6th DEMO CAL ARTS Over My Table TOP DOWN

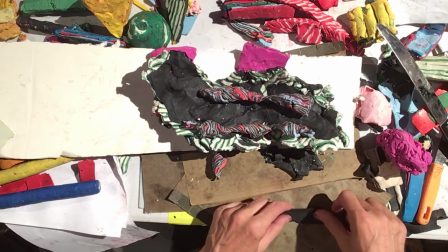I think 8 frames, 8 frames an inch.
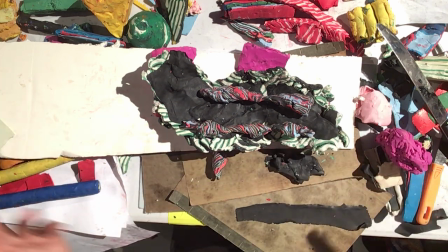So once it's a certain length, do the math, 8 frames an inch roughly will be the outcome.
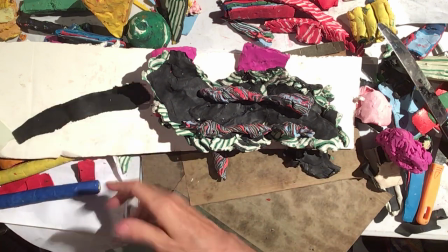I'm going to do one more pigs in a blanket. Watch carefully, it goes fast.
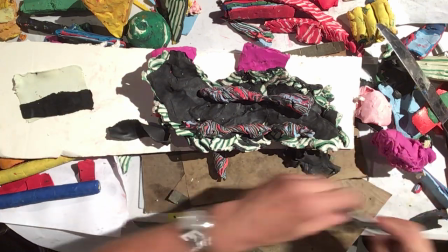So I'd like to do the outer highlight. I'm just adding more. Oh, here it is. So this is like a, see these colors I've added?
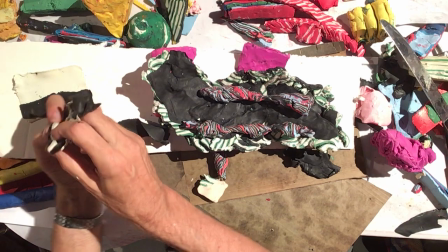This is the highlight, this is the black. I've got a little dot going there, and I'm just going to roll it up.
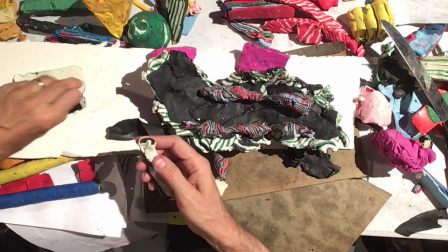And so the black comes all the way around, and in theory, you want it to wrap, so the highlight is actually completely encased, enclosed inside that.
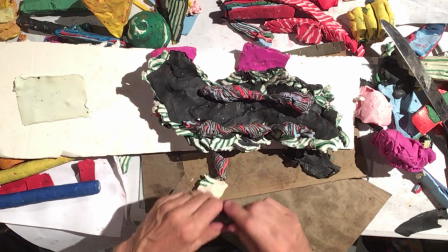All right. So now I have more material, and I can still make more iris.
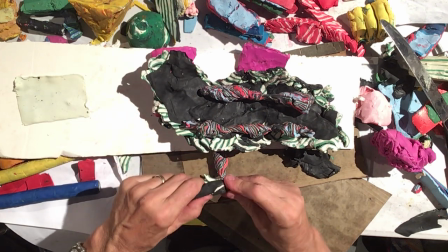And so you have a better chance of understanding what this, the black, the pupil is doing.
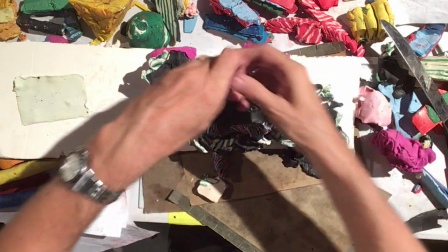Let's see. I want it to go like this and like this.
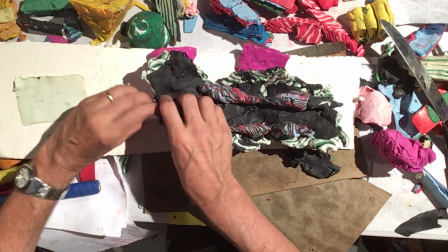And then I want this to be small.
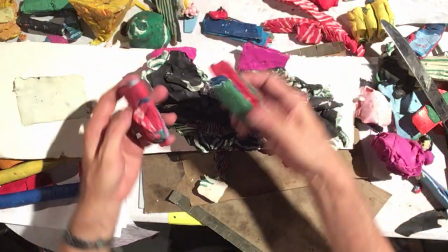And right there, and then I want these are pre-created
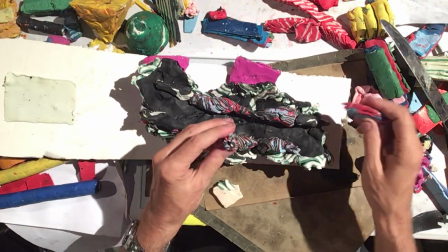shreds of this texture. Oh, see? Pupil, spinning pupil.
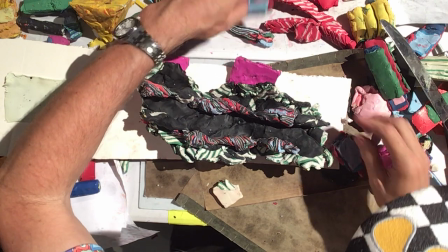And I was going to use existing here.
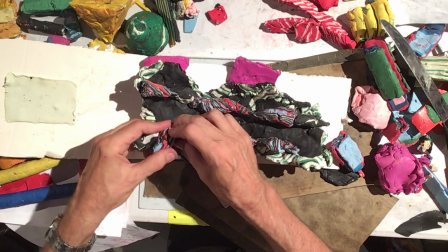Still got some of that material, and I'm trying to wrap it around so it does that kind of like radius thing.
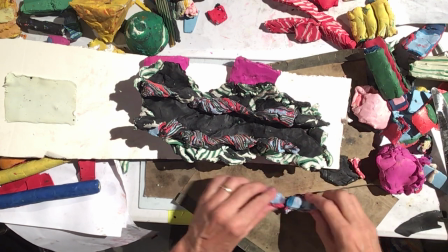And okay.
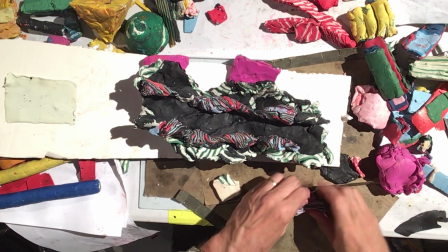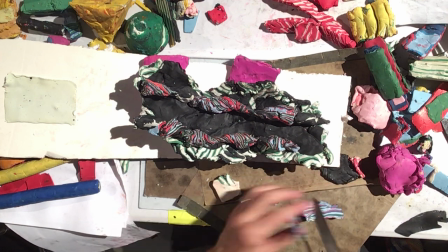Quickly, I'm just making a bunch of material by compressing the same 3 things.
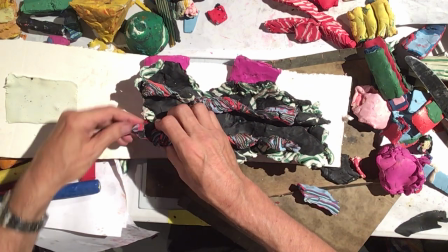And even if it's not right, it is a crazy cat,
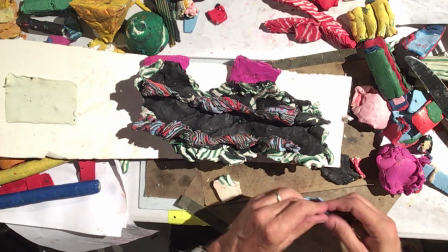and that's what's going to, as long as it has something just needs to be in the center for what's coming.
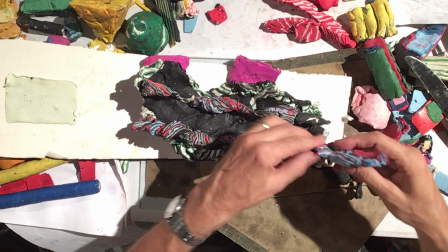There's a second effect I'm about to do that I'm hoping makes it weirdly cool.
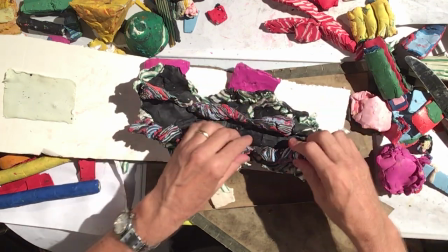All right. So the goal here was to have it fat where it's not, and then thin.
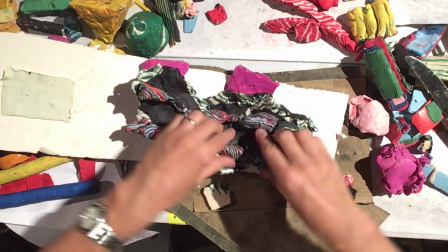That's fat. That's, well, it's going to be coming in and out.
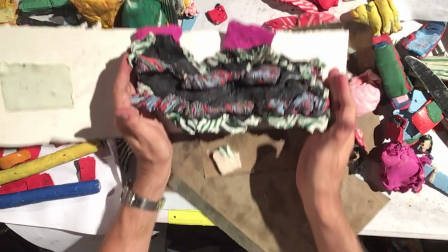So wacky, wacky cat. All right, so next I want you to look at these.
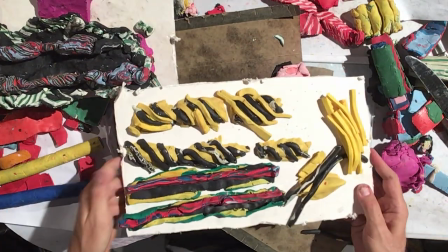My idea is that these are the yellow outside of the cat's iris.
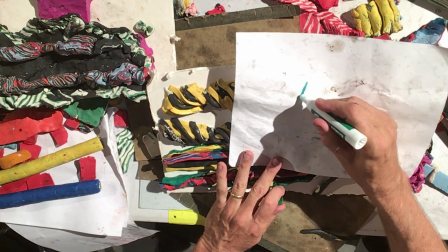So you're watching me draw. I'm going to compress, okay, so that radius thing you just saw is like this.
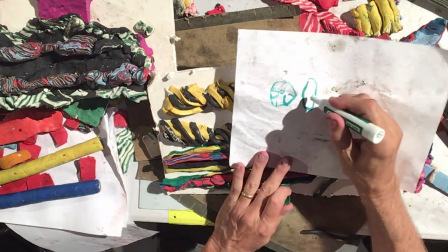It spindles out. I'm going to actually flatten it, and it's going to compress like this, spindle out in a really oblong way.
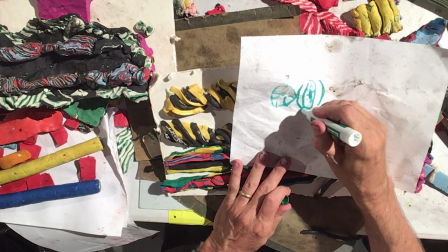And then I'm going to add to that oblong two like edges of yellow with white dots flowing up around the yellow.
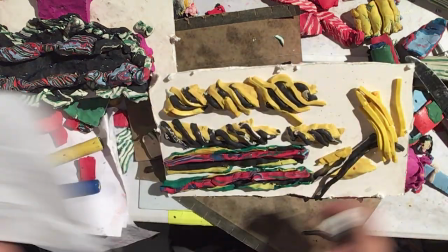Because I'm trying to make a weird cat. So it's cat eyes. I'm going to cat eye these, but I need these extra.
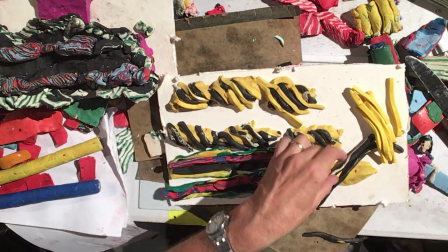So these shapes are just yellow with this tiny bit of pigs in a blanket, black and white, like that, right?
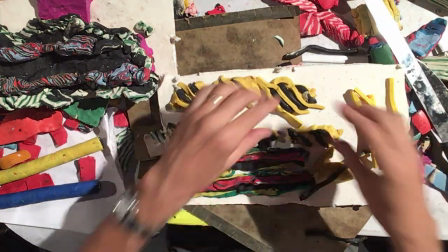And that's going to make a bubble, if you will, like an animating bubble on these.
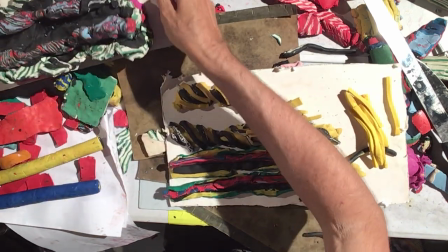So let me go back to, so I'm going to make a rounded eye in net effect.
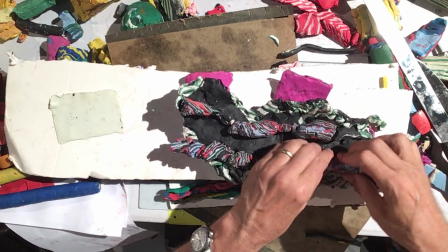It's going to be a rounded eye. So here I am making these into like footballs. They're becoming almonds.
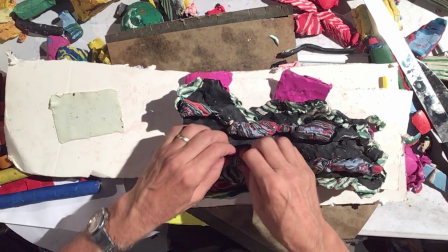They're becoming non-cylindrical. I'm actually compressing them. I want them to go up and down like a cat eye.
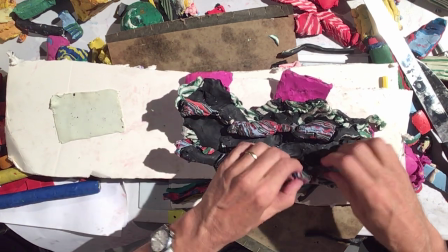I'm going to go ahead and flip it. Why? Because I can get the compression on the other side
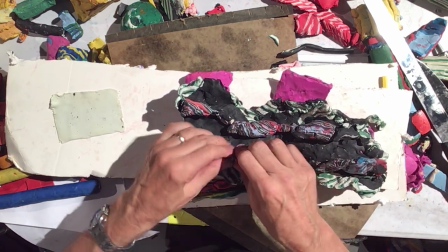to extrude it so it pinches, and therefore it's kind of super elongated.
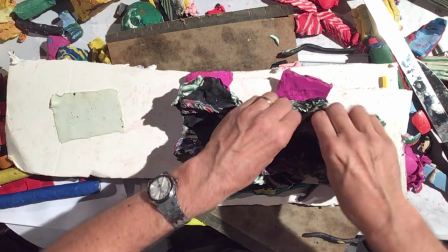Same thing with this. And they're not exactly in the right spot, but this is the cradle in which they rest.
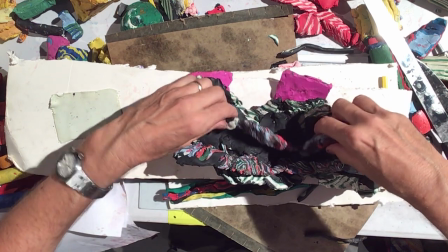And I'm going to flip this.